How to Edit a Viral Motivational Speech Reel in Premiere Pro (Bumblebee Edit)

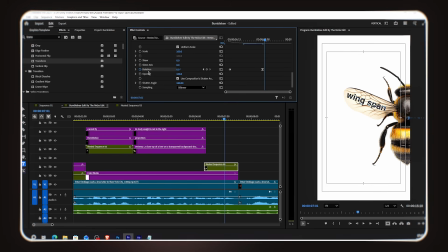[12:03]
I select both the last keyframes for position and rotation and choose ease,
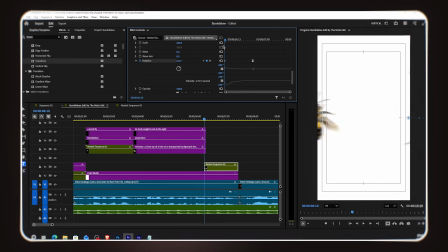[12:11]
adjusting the graph so the overall animation feels smooth and satisfying as the nest settles into place.
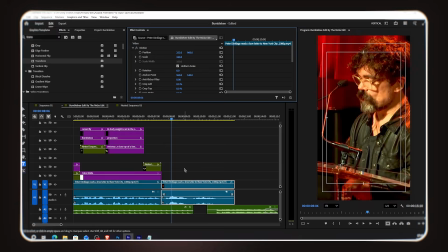[12:18]
For this final scene, we go back to using the original speech video.
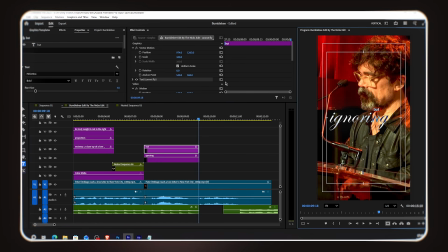[12:23]
I copy and paste the text layer from the previous scene and type my new highlighted word along with the supporting non-highlighted words. There are 3 words in this line, and I arrange the layers so each word appears one by one. For the last line, the closing statement of the speech about the bumblebee flying anyway,
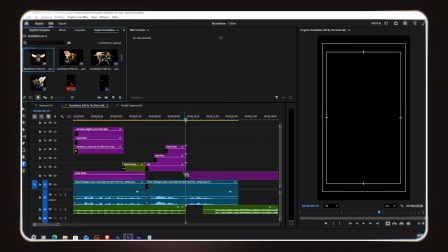[12:43]
I want to use just the audio from the original speech video, not the video footage itself.
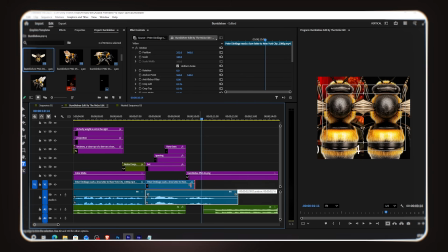[12:49]
To do this, I hold Alt and drag the audio out from the video clip.
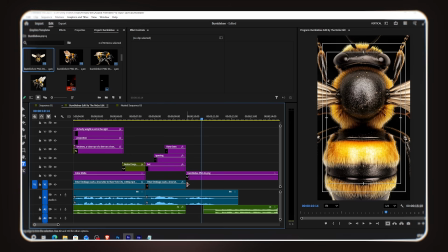[12:54]
This separates the audio so I can keep just the sound while removing the video from view.
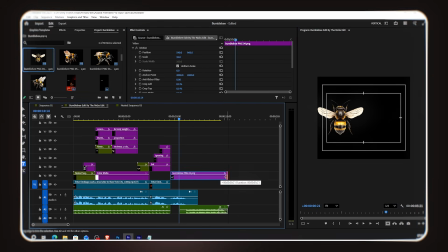[13:00]
Now I add a Bumblebee PNG image and make it smaller. I go to Effects and search for Invert.
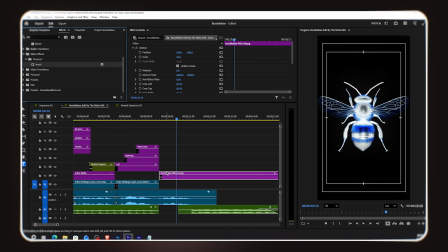[13:08]
I add the Invert effect to this image. It creates an inverted color version of the Bumblebee, which looks really striking and artistic for this final closing moment. I copy and paste the text layer from the previous scene and type my closing text.
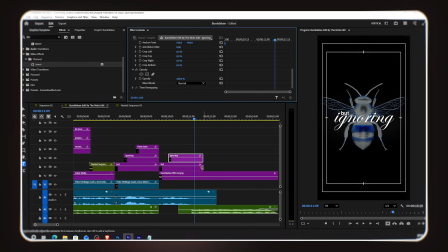[13:25]
First, I reduce the opacity of the Bumblebee image to around 50%, so it sits subtly in the background. I make sure the text layer is positioned above the image layer. I also change the blending mode of the text from difference back to normal.
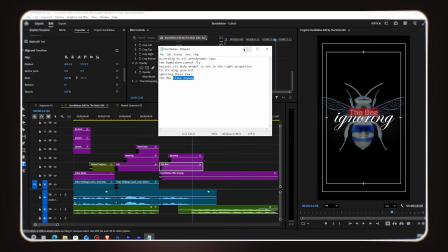[13:43]
For this final scene, we want the text to be clean and clearly readable rather than reacting to the background.
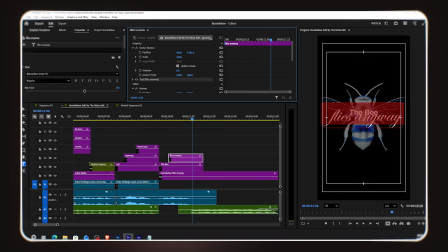[13:51]
I type the supporting text first, and then the highlighted closing words.
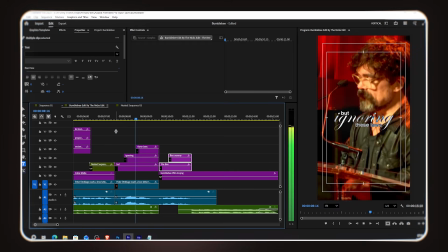[13:57]
I want this final line to also reveal one word at a time,
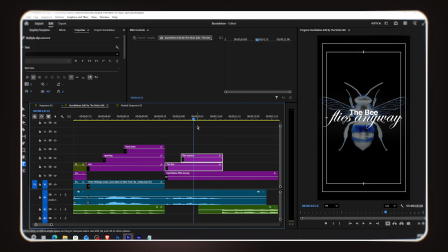[14:01]
so I cut the text layer at each word and add the crop effect to each piece, revealing one additional word at a time. The closing line builds up word by word, creating real emotional weight as it lands.
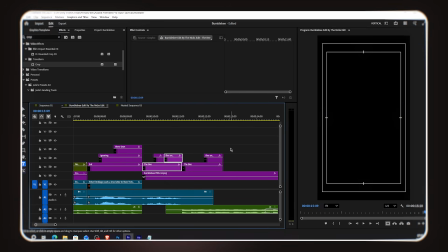[14:17]
At the very end, I add my channel credit, something like edited by the Nix edit.
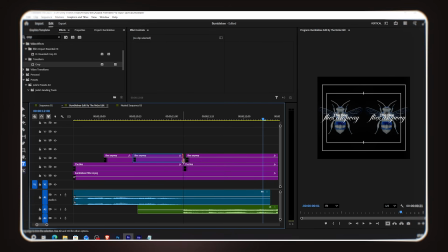[14:24]
This is a nice professional touch and also helps with branding if your video gets shared or reposted.
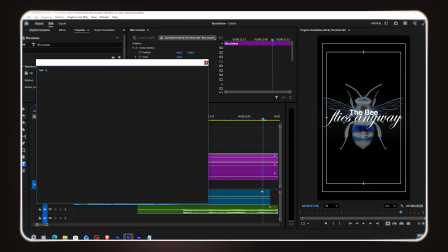[14:32]
If you want this exact project file with every single animation,
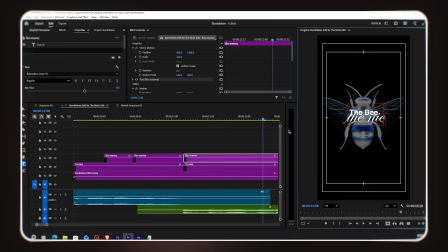[14:36]
effect, and transition already built and ready to study, join the YouTube membership. You'll get the complete project file instantly. And that's it. From here, you can add your own sound effects and shadows to the images based on your personal taste.
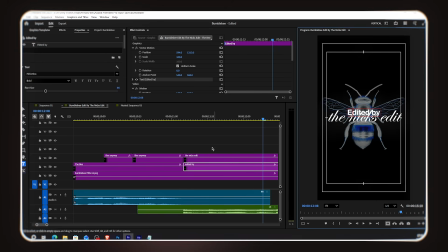[14:57]
Small touches like these can really elevate the final result even further.
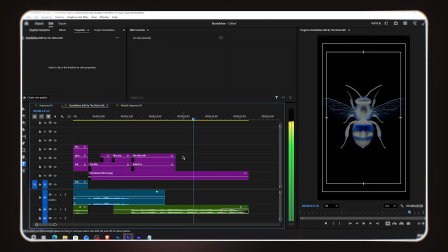[15:02]
If you enjoyed this video, please like, subscribe, and share it with your editor friends.
Thank you so much for watching, and I'll see you in the next one. According to all aerodynamic laws,
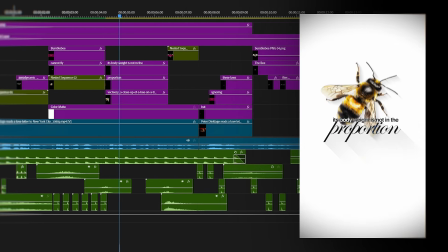[15:12] the Bumblebee cannot fly because its body weight is not in the right proportion to its wingspan.
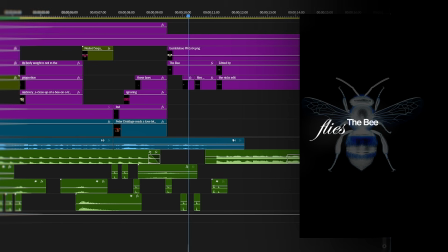[15:18] But ignoring these laws, the bee flies anyway. And something bad is about to happen to me.